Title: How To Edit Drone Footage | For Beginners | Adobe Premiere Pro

now go over the four must-know editing techniques plus one bonus advanced one at the very end.
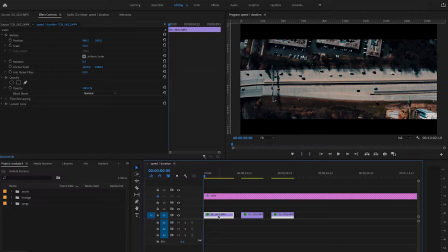First one we're gonna go over is speed slash duration. To access this, right-click on your clip and go to speed and duration. The shortcut for this is Command-R. You will notice the speed value right here says 100%. You can increase this number all the way up to 10,000%.
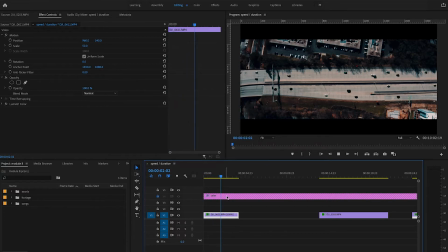Speeding up drone footage is a great asset I use with a lot of my drone footage because flying at high altitudes can make every movement feel very slow.
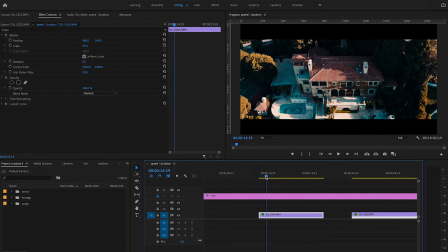So, by speeding up my drone footage, I can make every long shot feel very fast and very smooth.
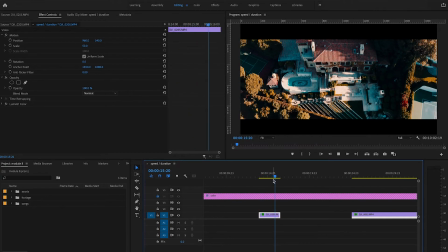The altitude you're flying at will really determine how fast you want to speed up your footage.
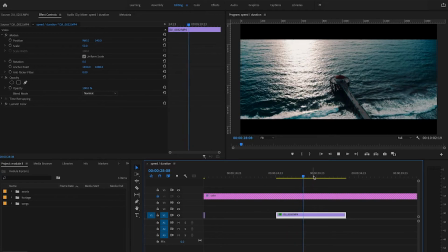If you're flying low to the ground, you'll be able to see fast movements with your drone anyways, so you don't need to speed it up as much.
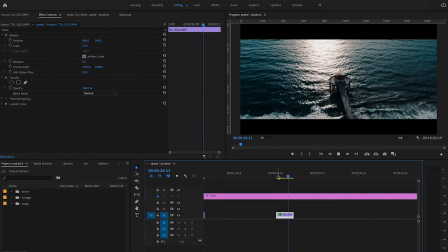But if you're flying at a high altitude and you can't notice much movement, you'll want to speed up your footage to quickly cover more ground. Technique two is speed ramping. The speed ramp is similar to the basic tool of speeding up your footage, but instead it gives you a lot more flexibility between the starting and ending speed of your clip.
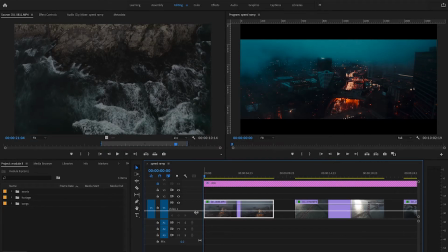First, double click to adjust the height of the track. You can also drag this up and down if you want a specific height.
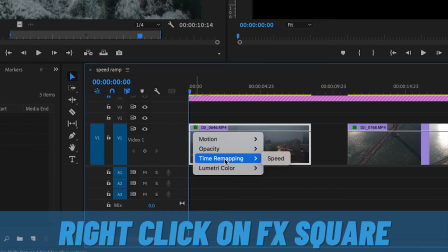Now, right click on this effects square right here, go to time remapping and click speed.
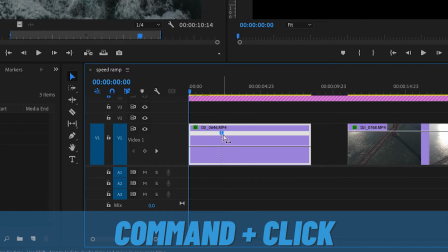Now, command click when you see this plus arrow right here and drag this keyframe to the right.
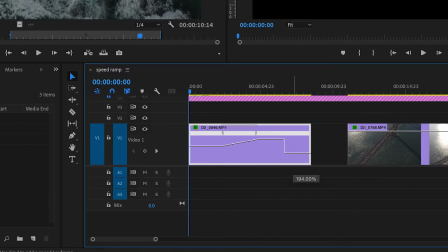From here, you can drag this section up and you will notice a ramp is developing and there's a percentage on the right there. That percentage on the right is the end speed that your clip will be playing at.
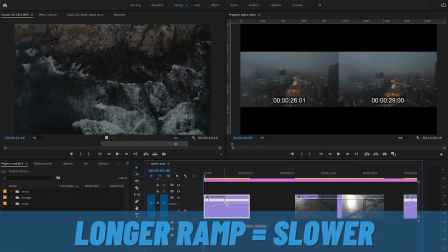The longer the ramp, the longer it will take to go from slow to fast.
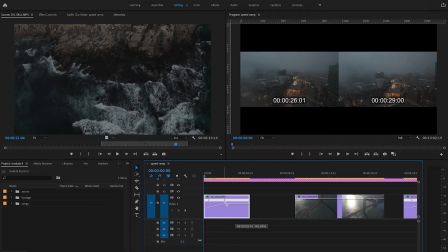The lower section on the left is moving slower and the faster section all the way on the right is moving faster.
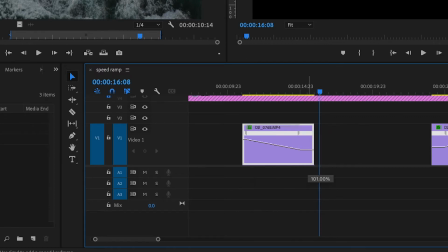You can flip this as well and make the keyframe on the left faster and the right of the ramp slower if you'd like.
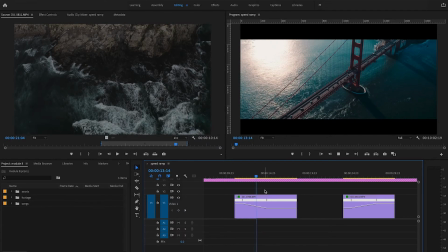With speed ramping, you have total control of how fast or slow you want the ramp to move.
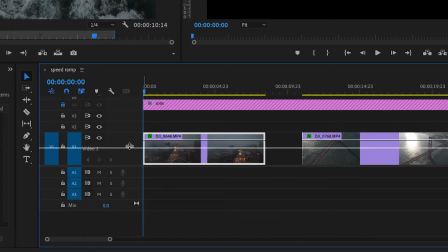A tip here, make sure you have your clip open to a large height so that you can easily view the ramps you're creating.
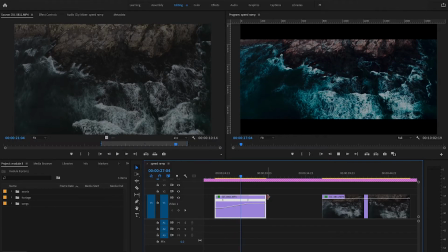Look at the difference with speed ramping your footage and doing a hard cut speed change.
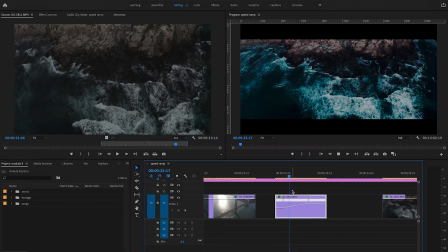Get in the habit of using speed ramping whenever you have to adjust the speed of your clip without using a hard cut, as you have much more flexibility this way.
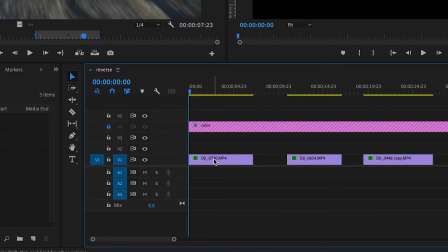The third technique we're gonna go over is reversing footage. To access the reverse effect, right click on your clip and go to speed duration.
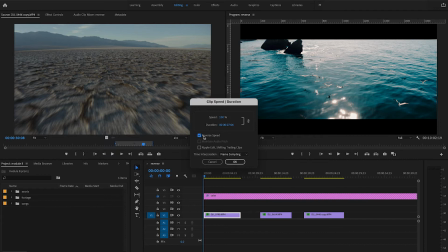From here, check this box, reverse speed, press okay.
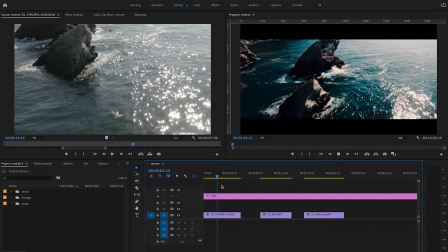The shortcut for that is Command R. You will notice the entire clip you've selected will now reverse speed.
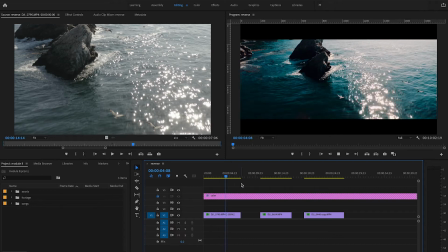The end of the clip is now the beginning, and the beginning is now the end. This is an awesome way to easily change the perspective of your footage,
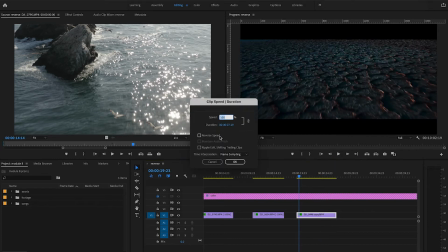especially if you have a fast-moving shot going forward that you reverse, so now it looks like you're moving backwards fast now. I use this technique a lot because of the effects you can create with it. Flying backwards would be otherwise dangerous even when you have line of sight on your drone, so being able to reverse your footage after the fact is extremely useful. The reverse effect is great when there's a lot of movement in your shot, as it will almost always look great when reversed.
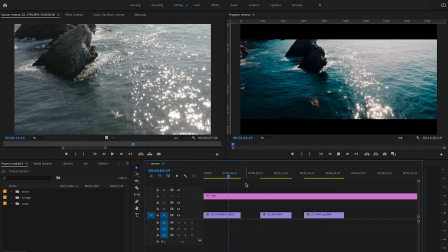Take advantage of reversing your footage and experiment with what looks best. The fourth technique we're gonna go over is scale and position keyframing. Adjusting the scale and position of your footage is a great way to add depth. Depth creates a feeling of being inside the shot itself, which is very enticing for the viewer.
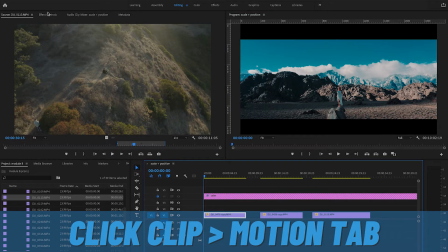To access this, click on your clip and go to the motion tab in the top left.
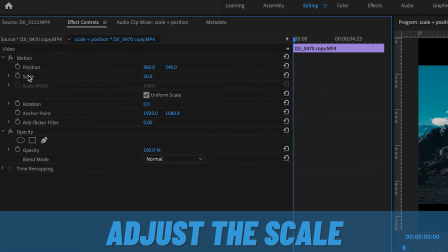Let's adjust the scale first. To do so, click on the stopwatch to create a keyframe.
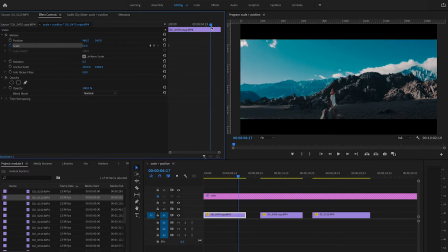Make sure your keyframe is all the way to the left and scrub your mouse down the timeline to the right a little.
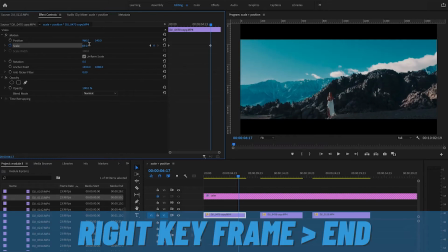Now drag the scale to the right and you will see a keyframe appear here now.
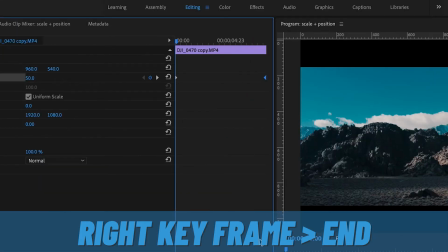What this means is from the left keyframe all the way to the right keyframe, the scale values you set will play.
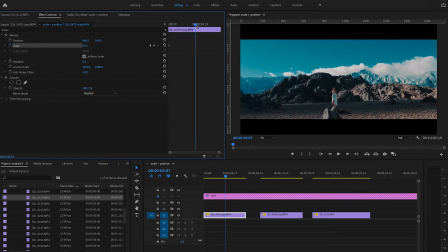So the scale value on the left keyframe is 50 and the scale value on the right keyframe is 70. Play through this section of your clip and you will see the zoom happening. You want to seamlessly zoom in and out of your shot the entire time.
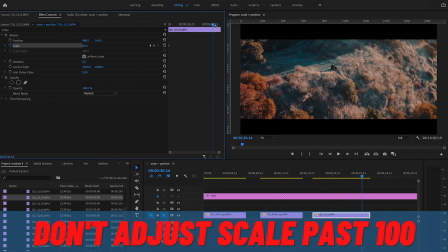A tip here is to never adjust your scale past 100.